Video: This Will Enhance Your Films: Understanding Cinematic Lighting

I wouldn't recommend a product unless I absolutely loved it and I loved the brand.
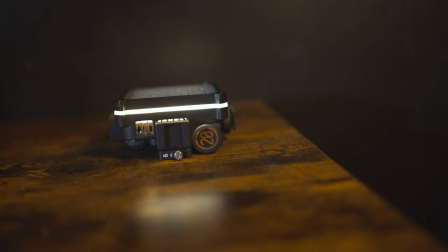8:22 And for me personally, everything from ZHIYUN that I've used, I loved. So if you are in the market for studio lights and you're looking for something small, compact, powerful, and its quality, definitely check out any of the lights that I mentioned today. If you have any questions on these lights, please let me know in the comments below. And I just want to give a huge thank you to ZHIYUN.
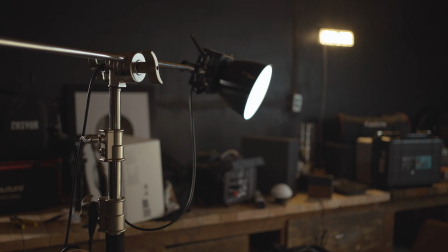8:40 All right, so enough of all that. Let's break down how I lit this scene. So the main point of this scene was to try and utilize all of the different things that we learned in this video.
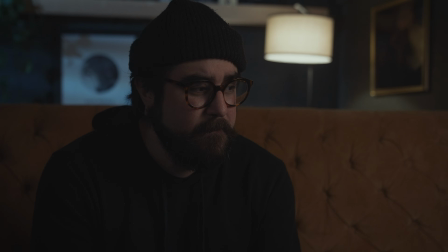8:47 And I decided on a night scene, which I actually shot in the middle of the day, but I tried to make it look like night.
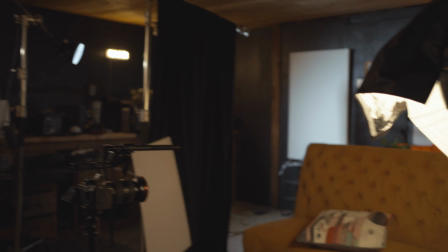8:53 So I had to play around with color temperature, lighting angles, and motivated lighting to kind of make all of this work.
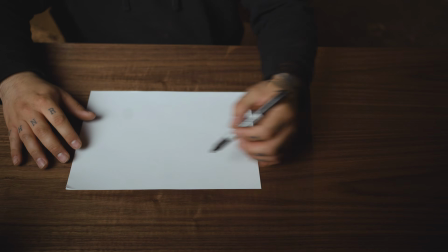8:58 So here's what I did. I had my space here. This is the back end of the studio.
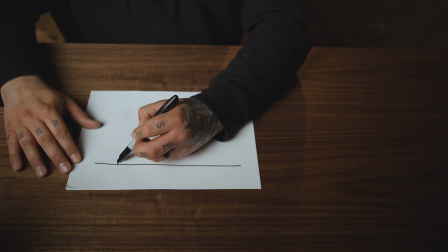9:03 And then I just brought in my wall on wheels to cover this space and just make it look a little bit more cozy, like it is a living room.
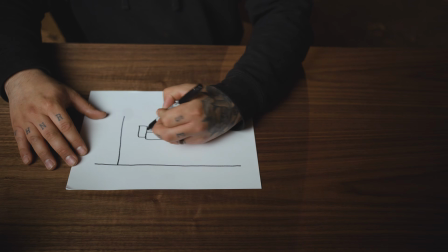9:11 And I have the couch here. Oh, these are starting to look a little bit better.
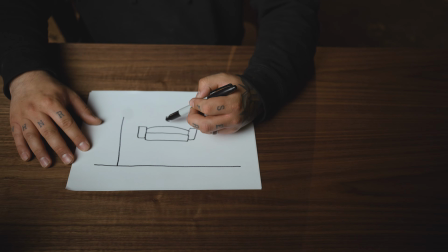9:14 Okay, and then I just had the camera here, and actually it was kind of off to the side just a bit hitting my face on this side here. Okay, so how did I light this place up?
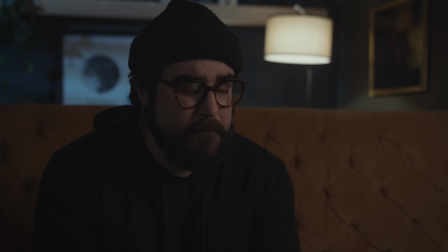9:23 Well, first I knew that I wanted to have kind of a moonlit scene, as if there was window light on the left side of his face. And I did that so that we can have a little more depth in the frame by utilizing color contrast.
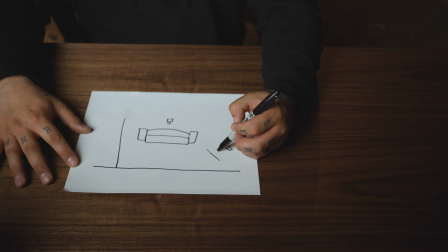9:35 So all I did was I set up this makeshift cucaloris here, basically some blinds that I made and a light through that with a reflector cone.
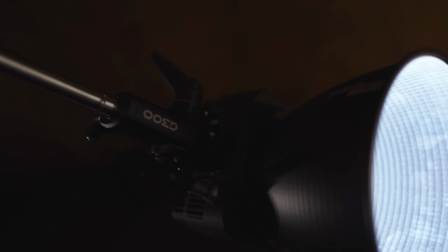9:44 For this light, I used the Molus G300, only had it at about 2%, which is really all I needed. Again, like we had talked about before, if the light is too bright and it starts to dominate the scene and doesn't match the rest of the lighting,
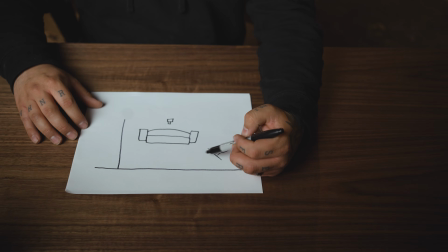9:58 then it starts to look a little bit unnatural. So that was just shining on the wall here, providing our emulated blinds.
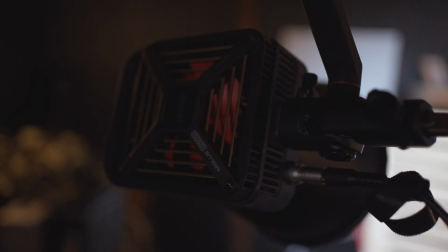10:05 I also set that to a cooler color temperature. I think it was about 6500 Kelvin, and that just acted as our moonlight.
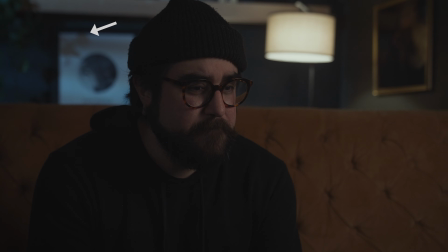10:11 But then I knew I was gonna want to have a cooler tone, but also have some warmth within our skin tones to make it look a little more natural.
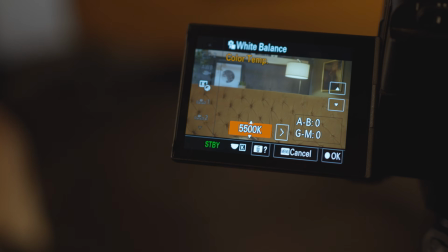10:18 So what I did was I set my camera to 3000 Kelvin, bringing it down to a cooler temperature and also kind of accentuating that emulated moonlight.
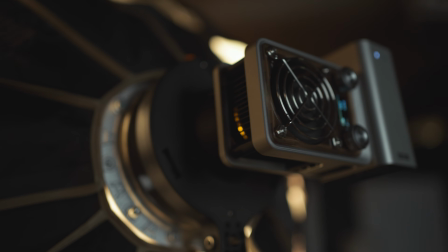10:26 And then I brought in the Molus X60 as a key light, and it did just fine.
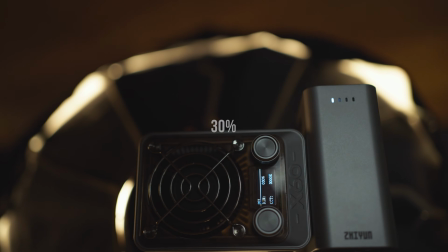10:31 As a matter of fact, I think I only had it at around 20 or 30%. I put a lantern softbox on that actually,
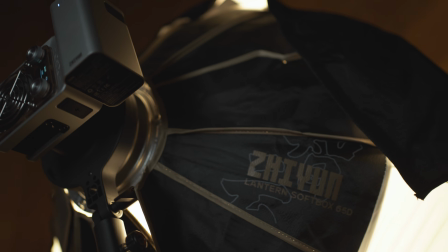10:37 and I put the skirt on just a little bit to kind of have a little more control over the light that was spilling in the room and only focusing it on me.
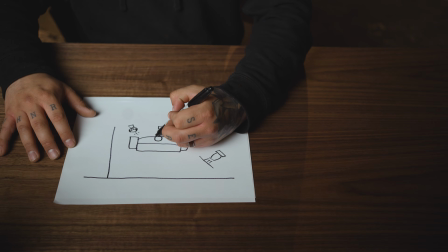10:44 So as I'm shooting on the shadow side, I'm adding depth with light and shadow.
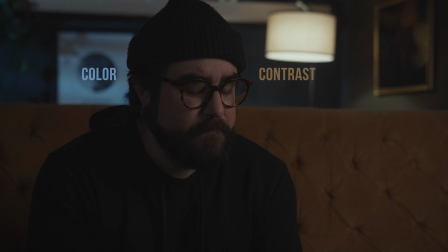10:48 But I also, with the warmer tones and the cooler tones, I'm also adding color contrast, which adds a lot more depth and texture to the scene.
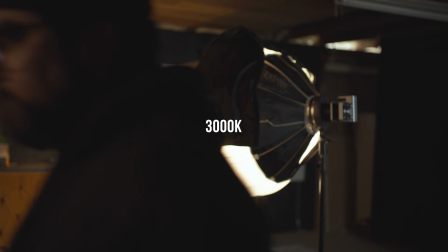10:56 I set this light to 3000 Kelvin to warm up my skin tone a bit. And this is how we get that cooler tone in the background and still have those warmer tones within my face.
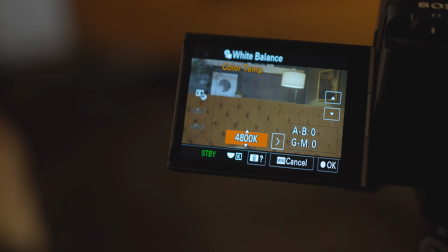11:05 By setting my key light to a warmer color temperature at 3000 Kelvin and then setting my white balance on my camera to 3000 Kelvin,
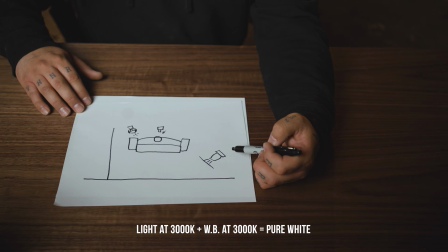11:11 which is a cooler tone, this balances everything out and therefore accentuates the color that I wanted for this moonlight. But like we talked about earlier in the video, this light wouldn't make sense because there is no point of reference. We don't know where this warm light is coming from. So that is where our practical light comes in, this little floor lamp. But that also too wasn't enough to fill in that corner, that space.
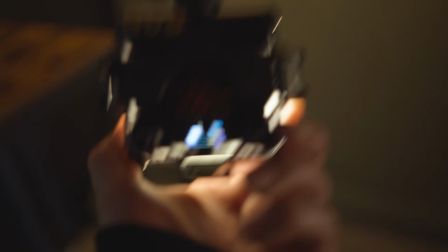11:31 So I added the ZHIYUN M20C and I set that to 3000 Kelvin and I just faced that on its back, and that just kind of filled in that space a little bit more, making it seem like the floor lamp was lighting up that space.
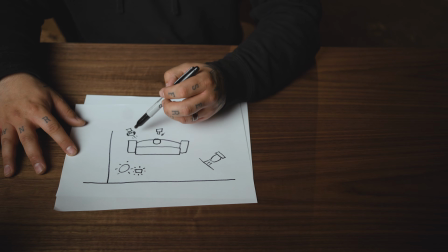11:44 Also, one important thing to note is that I have our key light on the same side as our floor lamp,
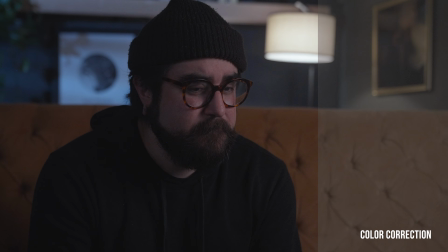11:49 and that's because we want this light to seem as if it's lighting up our subject's face naturally. Beyond that, I just kind of played with color a little bit, like with the orange couch and the blue background. That really popped out a bit.
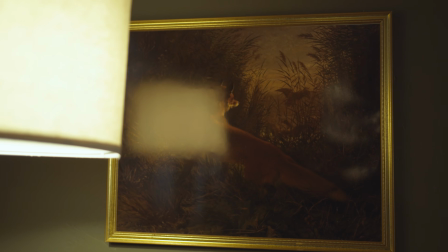12:00 And then I just added a couple of plants, picture frame, and a couple other things to make it seem a little more like it was a living room scene.
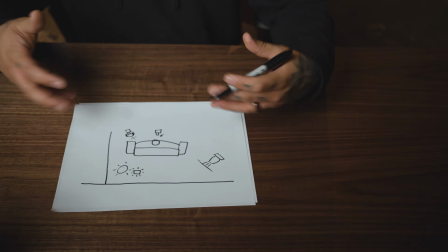12:07 One thing I forgot to mention was that this light was spilling kind of on this side of the couch, giving this unnatural look. To kind of remedy this light spilling over the couch,
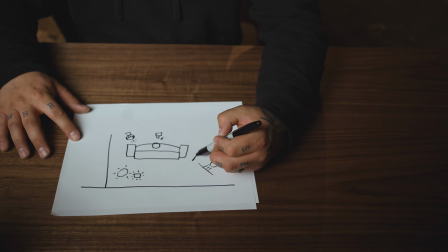12:16 I just added some negative fill right up to the edge here so it doesn't affect the light that's spilling on the wall here.